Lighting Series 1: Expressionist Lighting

Hi, Sarah Childress back with you. In this short series on lighting, I'll explore how lighting visually communicates information, specifically how the various aspects of lighting inspire viewers to think or feel something.
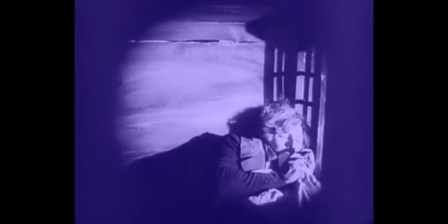0:12 Let's take a look. The earliest filmmakers using lighting meaningfully were the German Expressionists.
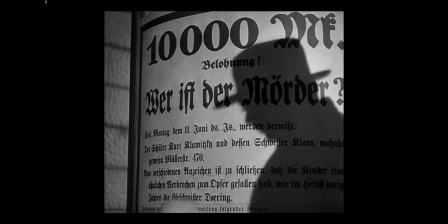0:19 They viewed the world as a dark and dangerous place where sin, corruption, violence,
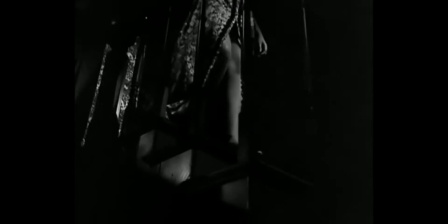0:25 and death preyed on vulnerable humans who themselves harbored dark internal drives like rage, hate, lust, and fear.
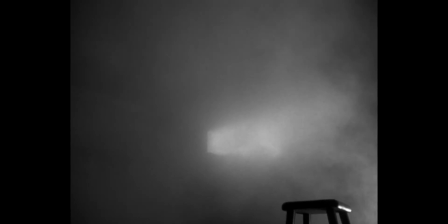0:34 Human life was lived within an eternal battle between dark and light forces and they weren't
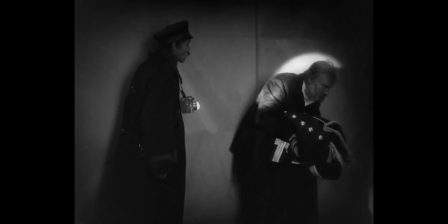0:40 optimistic about our chances because they tended to see humans as imperfect and doomed to die,
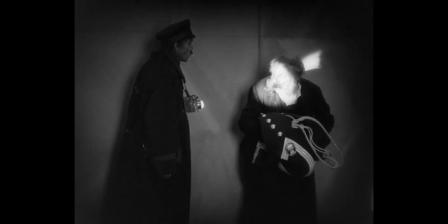0:46 fail, or go mad.
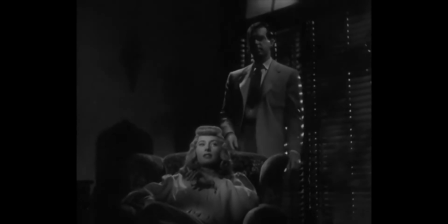0:48 These filmmakers, many of whom went on to work in the US film industry and helped create film noir favored high contrast,
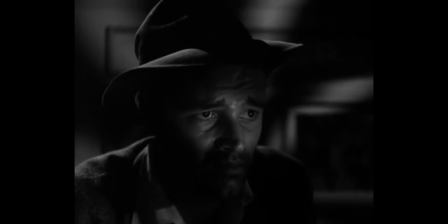0:57 harsh, and strongly directional lighting to express these forces and this philosophy.
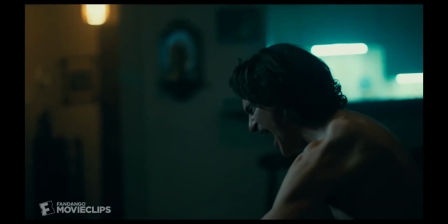1:04 Lighting could indicate the dark forces surrounding us and the dark forces within us,
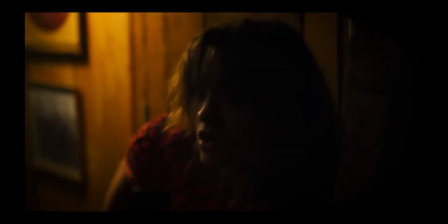1:12 which is why directors and cinematographers working in horror, action,
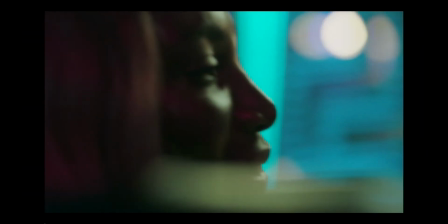1:18 science fiction, gangster, and drama genres adopted these techniques for their films.